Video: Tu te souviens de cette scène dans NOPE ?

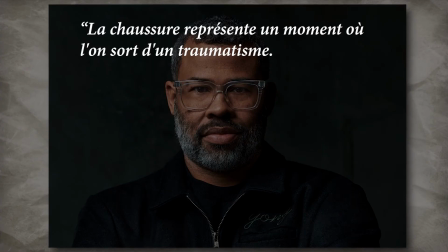La chaussure représente un moment où l'on sort d'un traumatisme. Et Joop, il se concentre sur cette petite chaussure.
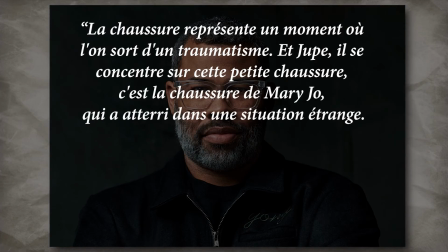C'est la chaussure de Mary Jo qui a atterri dans une situation étrange. Et c'est à ce moment qu'il se dissocie.
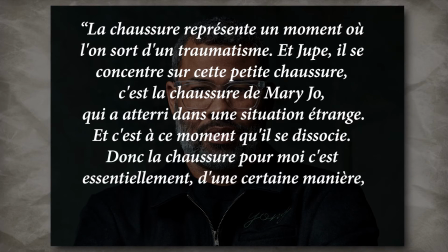Donc la chaussure pour moi, c'est essentiellement, d'une certaine manière, le coup impossible. C'est un moment impossible.
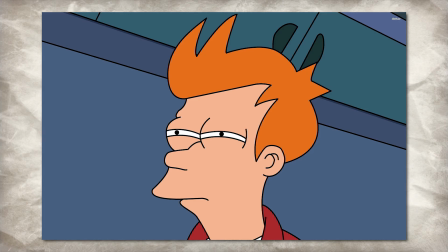Bon alors, c'est pas exactement très clair ce qu'il raconte. Mais de ce que je comprends, la chaussure qui tient debout a eu, à mon sens, un effet double sur Joop.
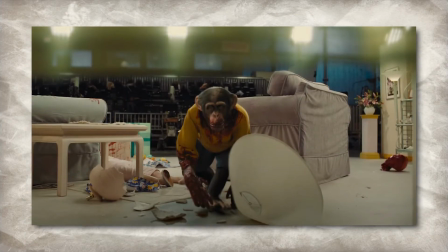D'un côté, par chance, elle lui aura permis de survivre au massacre en évitant le regard du singe. Mais d'un autre côté, elle lui aura aussi permis de se dissocier du moment et d'être moins traumatisé sur le long terme.
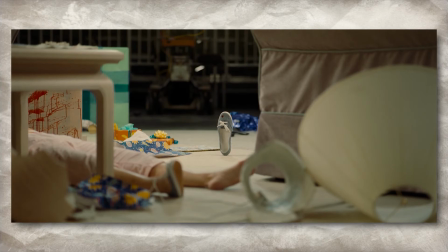Par contre, le fait qu'il se soit concentré sur la chaussure et qu'il n'ait pas prêté attention à ce qui se passait autour de lui, a probablement fait qu'il n'ait tiré aucune leçon de ce moment.
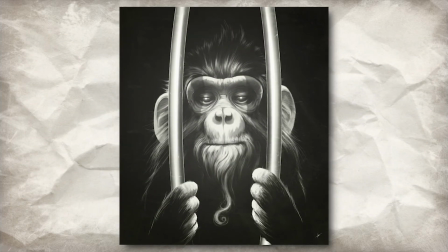Au final, ce qu'il aura retenu, c'est non pas qu'un singe en captivité en a eu marre et a tué plein de personnes dès que l'occasion s'est présentée, ce qu'il aura retenu,
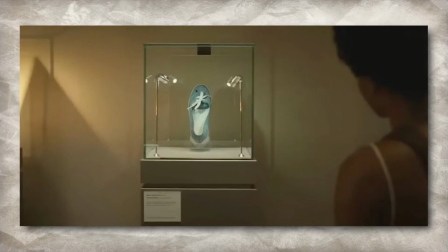c'est une chaussure qui tient debout, d'ailleurs c'est la pièce maîtresse de sa pièce à souvenir. Comme le dit Jordan Peele, il s'est en fait dissocié de ce moment.
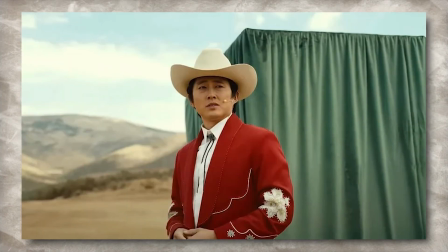On le verra ensuite refaire exactement la même chose dans son parc d'attractions,
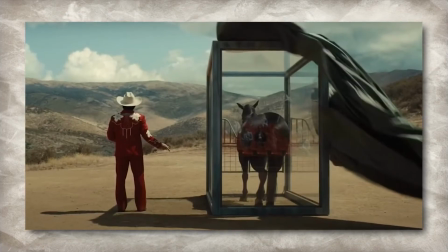puisqu'on découvre que son attraction phare se résume à utiliser les chevaux qu'il a achetés de O.J. comme Appa pour que la créature se montre devant les spectateurs,
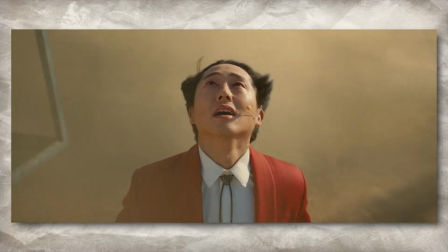ce qui évidemment est une très très mauvaise idée et qui va très très mal se finir.
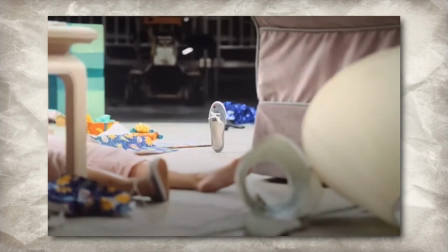Mais pour aller encore plus loin, en fait je peux pas m'empêcher de penser que cette chaussure est aussi là pour nous distraire nous, nous dissocier nous, les spectateurs du film.
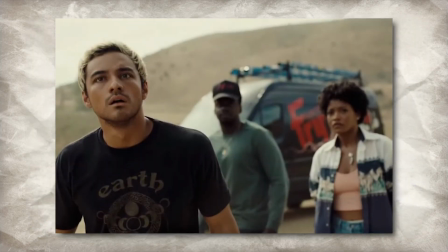Parce que à ce moment là du film, on n'a pas encore d'explication sur l'ovni que les personnages traquent sans relâche, on ne sait pas que c'est une créature, un prédateur,
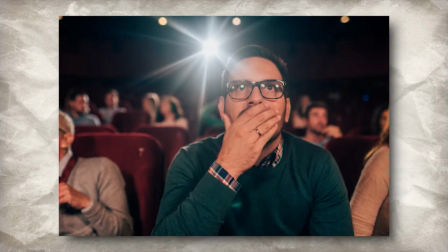ni d'explication sur la mort du père au début. Tout ça pour nous est encore un mystère, avec un côté un peu surnaturel.
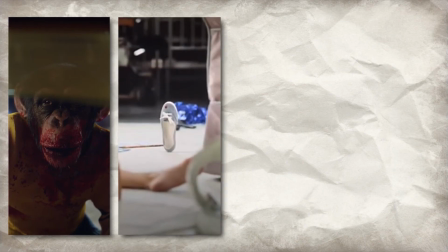Et ce contexte fait qu'on aura tendance à penser que le singe qui devient foudrage et la chaussure qui tient debout toute seule ont un lien avec l'ovni mystérieux et la mort étrange du père au début.
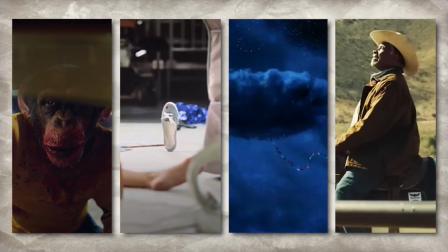En fait, notre instinct de gens qui regardent des films fait qu'on va penser que tous ces événements-là sont liés, alors qu'en fait, c'est pas du tout le cas.
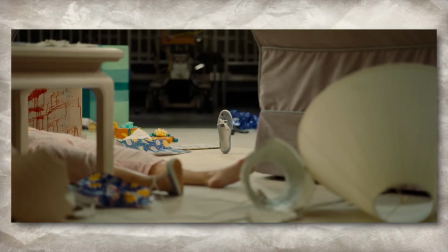Et je suis certain que je ne suis pas le seul à avoir pensé comme ça. En fait, cette chaussure, tout comme Joop, nous a finalement dissocié du moment et nous a empêché de voir la réalité en face, pourtant évidente. La chaussure qui tient debout toute seule est juste une chaussure qui tient debout toute seule.
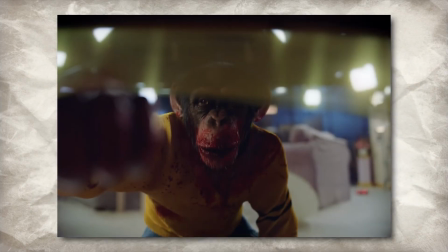Et le singe qui rentre dans une folie meurtrière est juste un animal qui a été maltraité, mis en captivité depuis des années et qui un jour a décidé de se venger quand l'occasion s'est présentée.
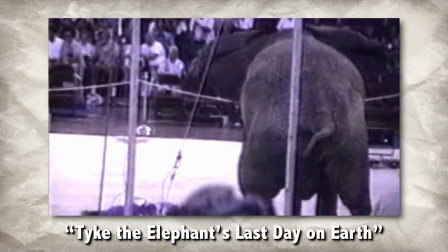Finalement, y'a rien de surnaturel là-dedans. Au contraire, c'est même plutôt naturel qu'un animal se venge de ses oppresseurs. Même plutôt logique d'ailleurs, quand on y pense. Bon bah voilà, maintenant tu t'en souviens de cette scène dans Nope.